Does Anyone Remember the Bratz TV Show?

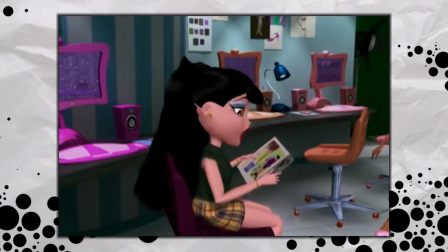8:18 She realizes that through that dream, her purpose is to stay with the Bratz and the magazine.
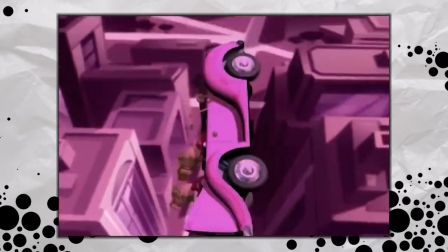8:23 This is when the show is good. There's insane shit happening one after the other.
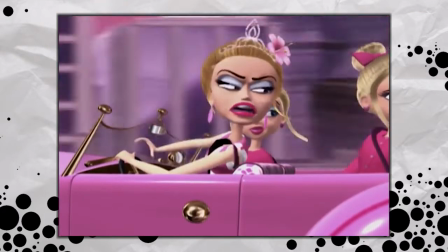8:27 It literally takes a minute for Jade to go from reading mean fan letters to being knocked out by a rogue dumpster.
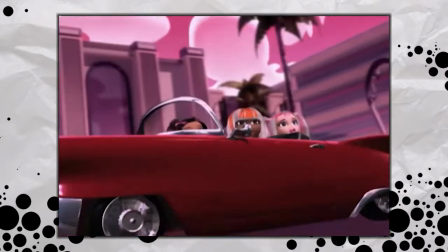8:32 While fighting Birdine, the Bratz literally get bombed and missile attacked. The whole episode is just fun, and it's goofy, and it's fun to watch.
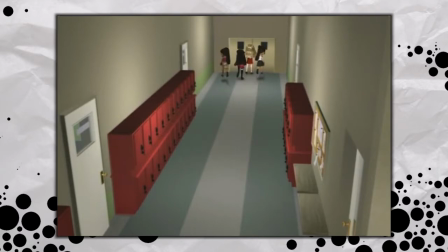8:40 The second season increased the amount of insane episodes and the frequency of them. Like Alien Encounters, where everyone is Stylesville, yes, that is the name of their town, and yes,
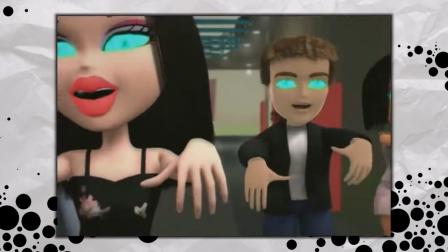8:49 they go to Styles High, gets mind controlled by aliens, and I'm not even going to describe this episode,
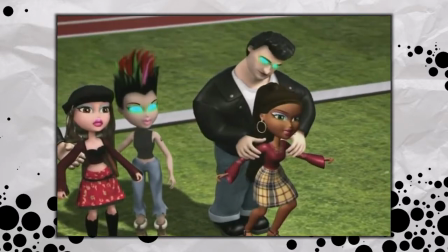8:54 just look at it.
Refresh me, what exactly is your plan?
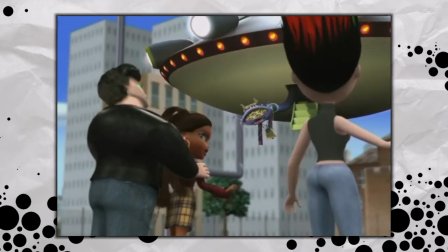8:59 In the four-chambered stomach of your creature known as Cal,
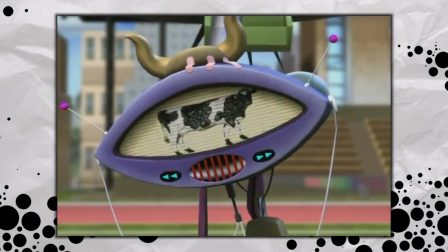9:05 we discovered a high-fiber vegetation rich in cellulose,
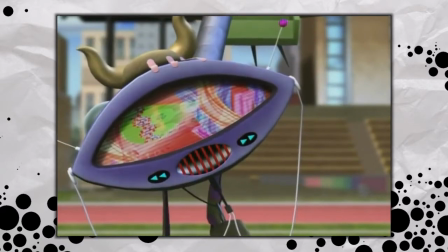9:10 the miracle vegetation called Hine.
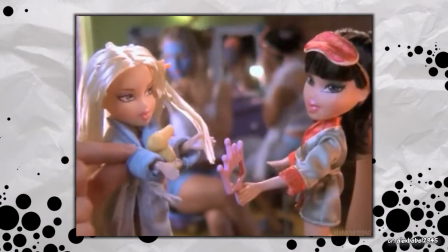9:19 Hey!
This is camp that only Bratz could get away with. When it comes to the animation, if you're watching this video, then you're probably used to the Bratz style.
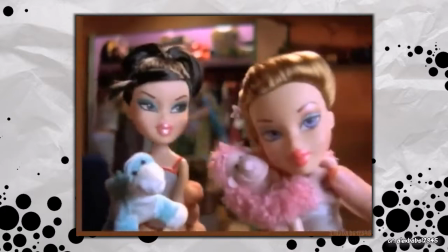9:27 But looking at it objectively, the Bratz doll designs are a little bit rough. Just stare at some screenshots and their dead, lifeless eyes and alien heads start to hypnotize you.
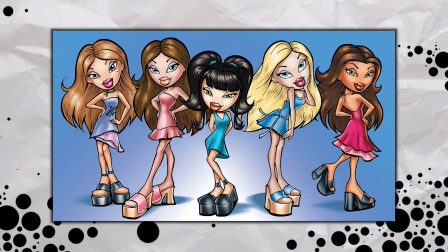9:35 2D versions of the Bratz were always strange because their huge lips look like they're about to fall off and their lack of noses creates the weirdest proportions.
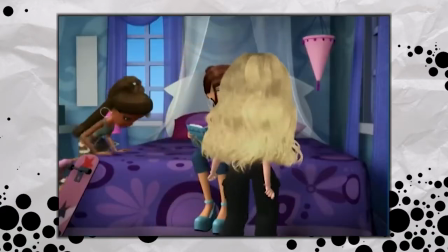9:42 I definitely think this being CGI was a better choice,
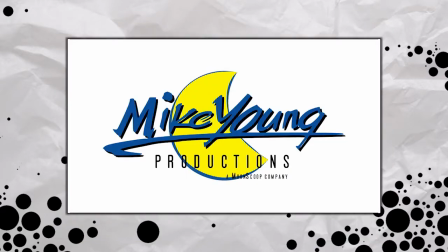9:45 but that doesn't mean it's good CGI. The show was animated by Mike Young Productions, who also made Mariah Carey's All I Want for Christmas Is You,
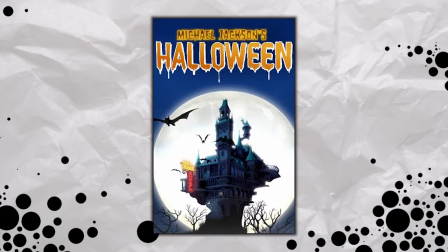9:52 did the animation for Norm of the North, and that Michael Jackson homage Halloween movie, so I think that portfolio says enough about them.
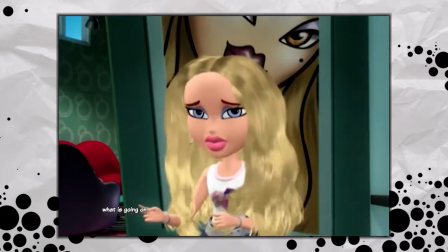9:58 All the characters have really shiny and animated hair, but the hair just defies physics and gravity and flies around everywhere.
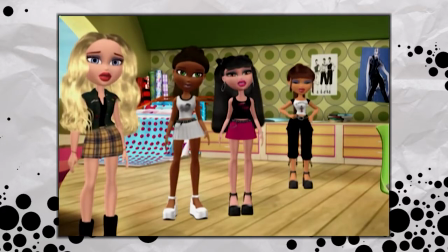10:04 They don't have a lot of expressions because they can't emote with their eyes or face in general, and their heads bobble whenever they speak.
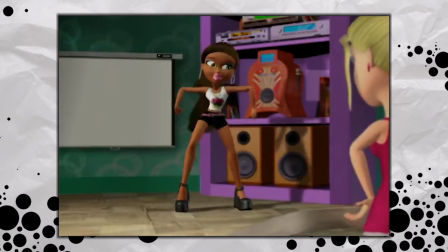10:11 But that doesn't even compare to the movement. If their movement isn't jagged and rough, it's completely uncontrolled.
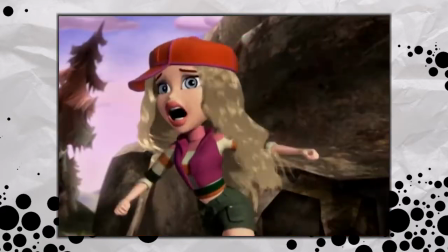10:18 Every action scene just has their limbs floating around.
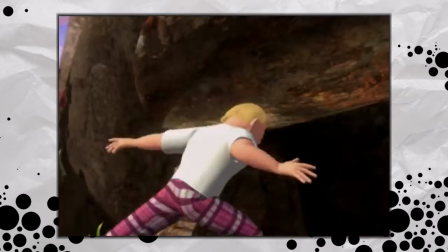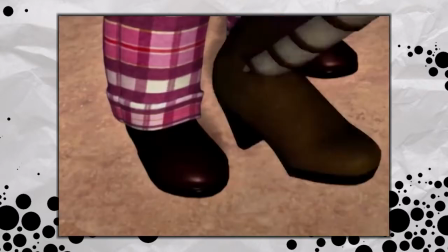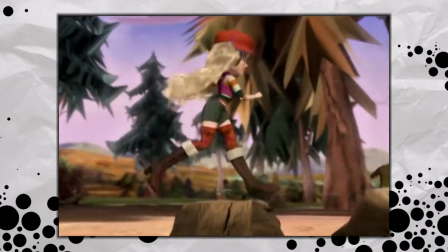10:33 Sorry, Damon, but these heels are just murder on the feet.
I guess it looked good for the time, maybe.
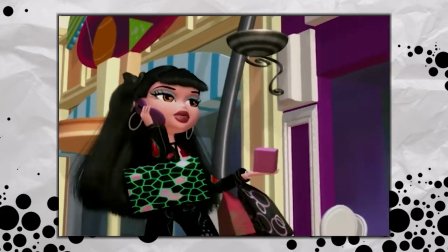10:40 I also think they made a bad choice by trying to make them look exactly like the dolls, because the dolls aren't made to emote.
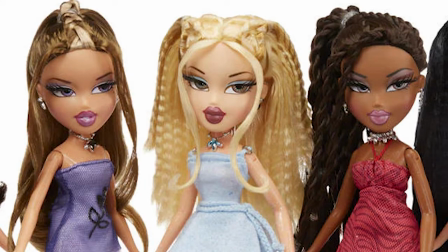10:45 They're made to always be serving cunt, which doesn't work when animating. In season 2, I'd say it got better though.
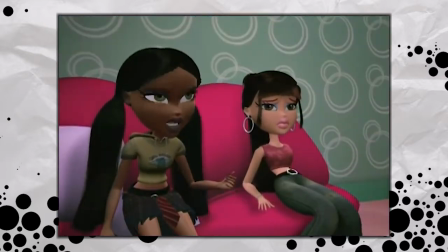10:50 The animation is a lot smoother. There seems to be logic behind how they move. They aren't as stiff and awkward because their eyes can finally express a little, and there's a lot more camera angles.
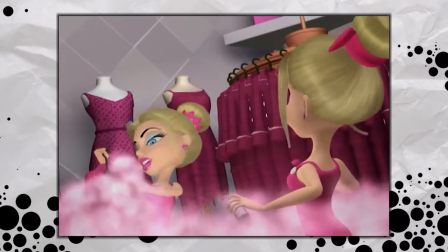10:59 In the first season, they love to randomly give crooked angles, and that's the only angle change we ever get.
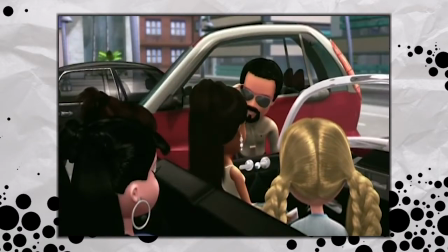11:04 But in season 2, there's more variety because they finally learn that they can pan the camera and do it in different ways.
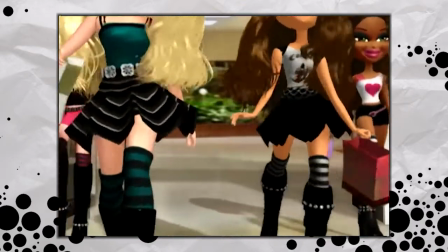11:12 The show also has its little quirks. It loves its sound effects. They also change the girls' outfits in each episode, and some of them are directly taken from the doll line.
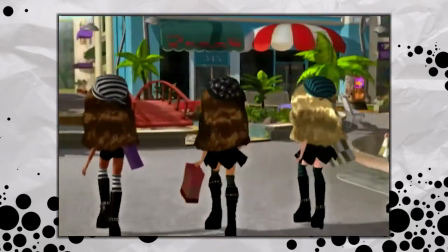11:20 Personally, I think there's nothing more exciting than a new outfit change in a girls' cartoon, so I really enjoyed that.
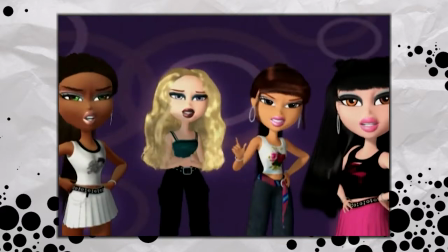11:25 They also like to break the fourth wall with the Bratz cutting to the camera to express their thoughts or give cutaway gags, and I don't know why they do this.
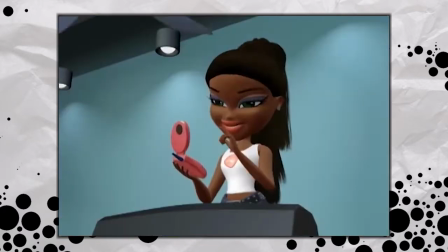11:32 It's just the girls saying gross to a scene that we know is gross, or saying that they're nervous in a scenario where we already know they're nervous,
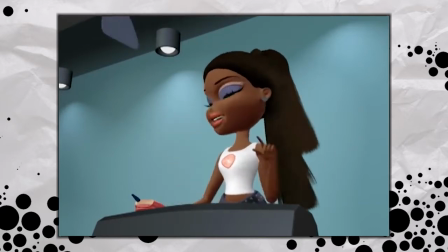11:40 and sometimes they're so quick and random that it literally feels like a jump scare.
Yeah.
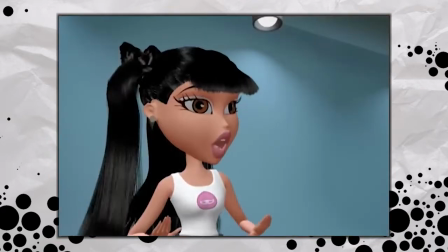11:45 Another quirk they have is reusing character models. A lot. We have Prudence, Tiffany, Callie, and Fiona.
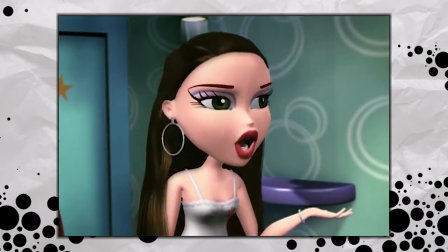11:52 They reused this one model 4 times throughout the show and movies, and I literally thought all these girls were the same person as a kid and never understood why they kept coming back with new names.
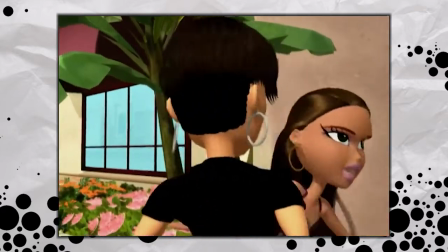12:00 A part of me can't blame them though, because how are you supposed to tell them apart when they're based on dolls who also all look the same?
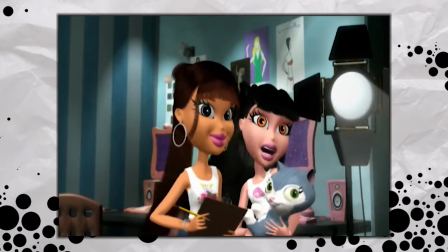12:05 Now you can say these girls don't really matter because they're smaller characters, but they reuse the same character model for more important characters too.
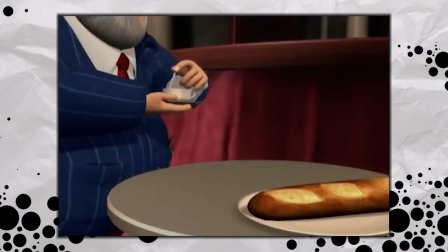12:12 Like we have Chachi, who kidnaps Jade in one episode and then comes back as Jean-Paul, who's a designer and friends with the Bratz.
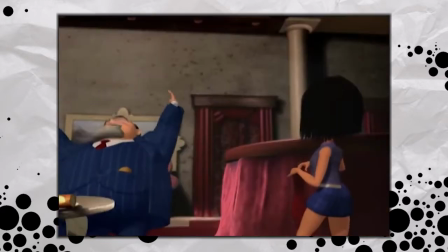12:18 They literally couldn't even bother to change his suit color or make him look even the slightest bit like a different person.
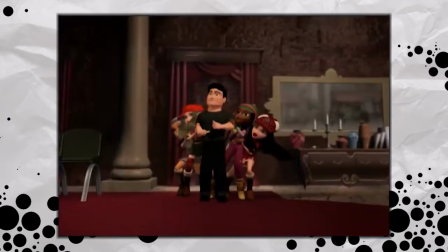12:24 And you remember him because who's gonna forget this character design?